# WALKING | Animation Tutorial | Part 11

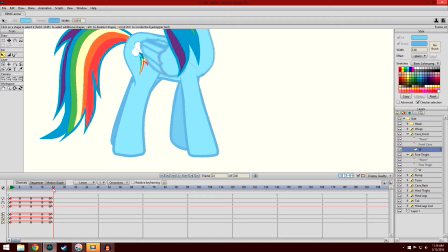You want to make sure that the cycle is completely smooth by having by cycling the second to last frame instead of the last frame, and then deleting the last frame so that the last frame so that the frame immediately after the cycle is the
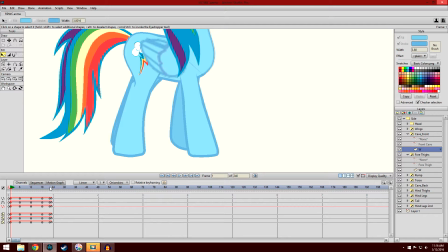first frame and the first frame from the cycle, so that it moves smoothly. Also make sure that you have a point where there is the backmost, the frontmost,
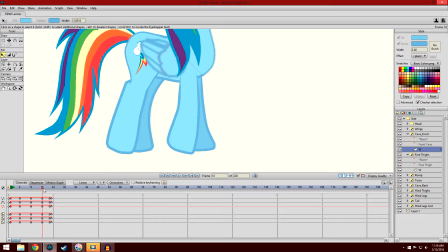a midsection on both ends, and make sure that you have the midsection between these 2 points here, where the leg is being lifted up. That way it doesn't just do a reverse of the animation you just did.
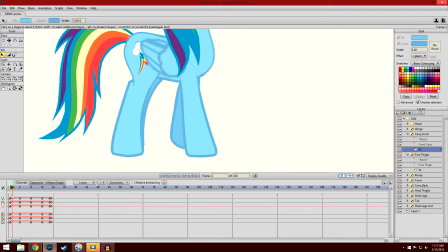Okay, I think that was everything.
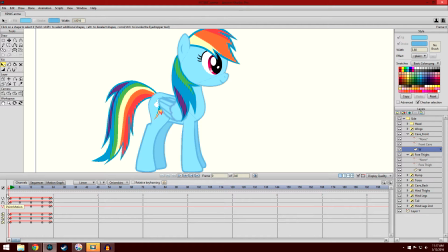Oh, and of course, don't forget that you want to move the entire body with the animation. Everything should move most everything should move with the walk cycle.
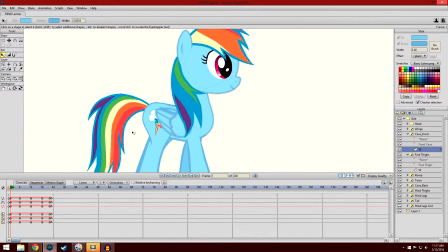Okay, with all of that said, let's move on.
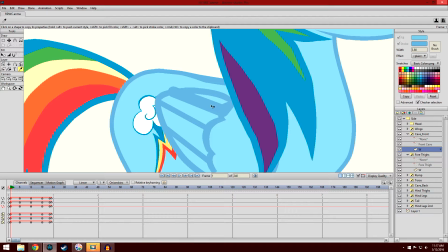There's something weird going on with that wing. I don't know why that wing's doing that. I'll have to fix that later.
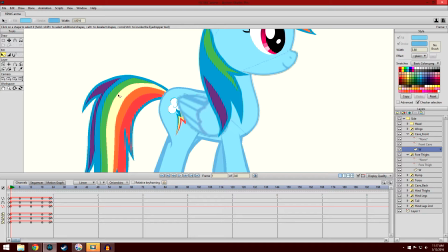But anyway, actually, I think I could... Yeah, that'll work. Yeah, that'll work. Sorry, I'm just talking to myself for a minute.
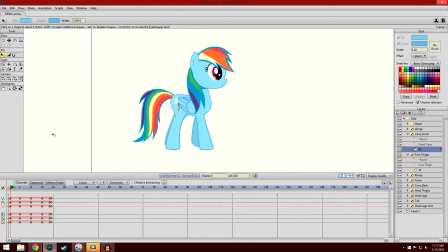Okay, now that we got all that in place,
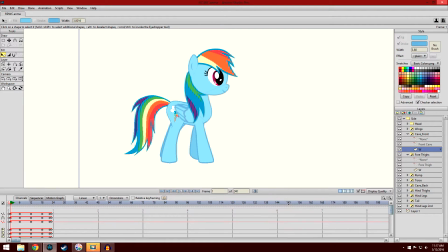let's discuss actually making the character move from one side to another.
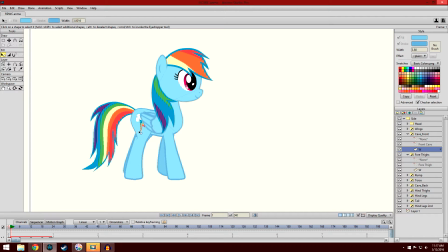This is where having the legs... Oh, right, that one other fundamental.
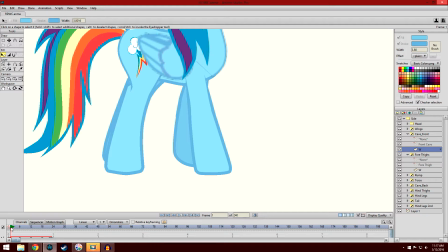Having the legs when having a quadrupedal creature walking, when the legs move with each other, they should traverse the same distance roughly. Like so. As you can see, they should traverse the same distance. And this is where that comes into play.
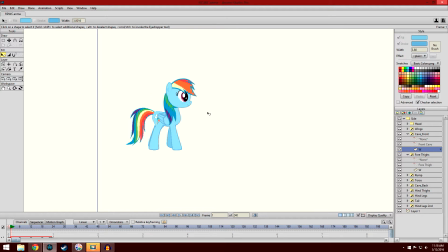So, something that people seem to forget is, they say, okay, well, I have my walking animation, right? So I'll just take the whole of it right here, and I'll just say,
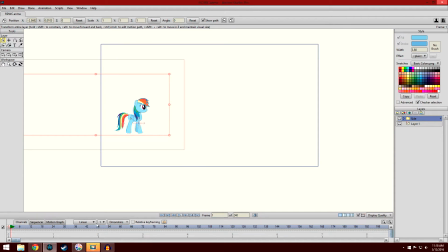okay, I want you here, and then 2 seconds, I want you over there. And then they just like play it out, and they look like this, right? Which makes no sense. Makes no sense. So I'll show you again. Like, it makes no sense, right?
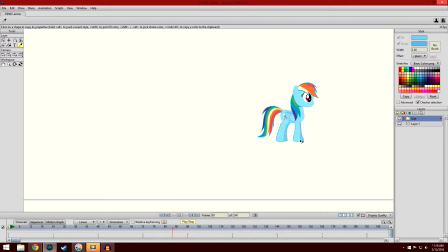How are they moving that quickly when their legs are moving that quickly? It doesn't make any sense. So if I get rid of those, I'll show you roughly what you're supposed to do.
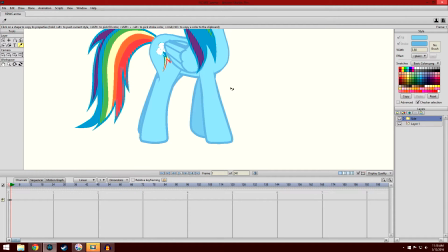Okay, so at the first frame. Now, they are going to move continuously, yes, but there's something to remember.
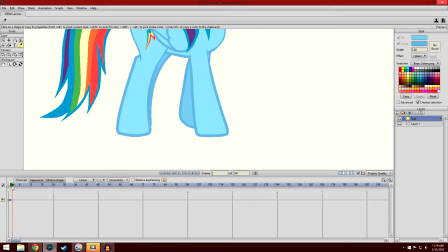So we're going to do this in the 12 intervals. So it goes to the backmost frame after 12 frames, okay? So let's see. Let's use layer 1 to give us a hand, actually.
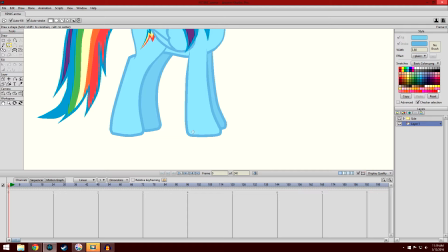We're going to create something to give us a hand. Okay.
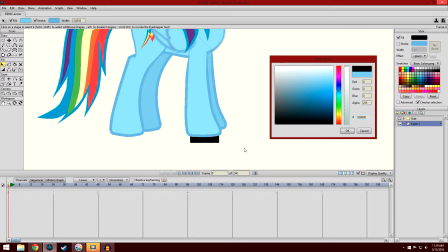So let's just change the color of this to black. Simple enough.
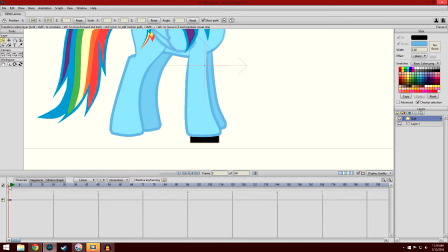Okay, now you're probably wondering, what the heck am I doing? And it's a fair question. Ah, right, okay. So, let's take this. We're going to move it right here, right under the foot. Okay? Like, alright, where are you going with this?
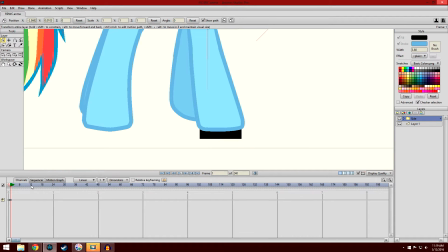So we're going to take the side, and at 12 frames, you'll see the leg has moved back, right?
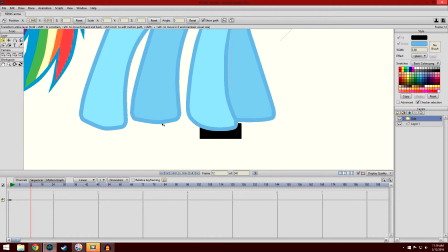We're going to move it forward onto the black. Okay? Are you starting to see what I'm getting at here? The legs...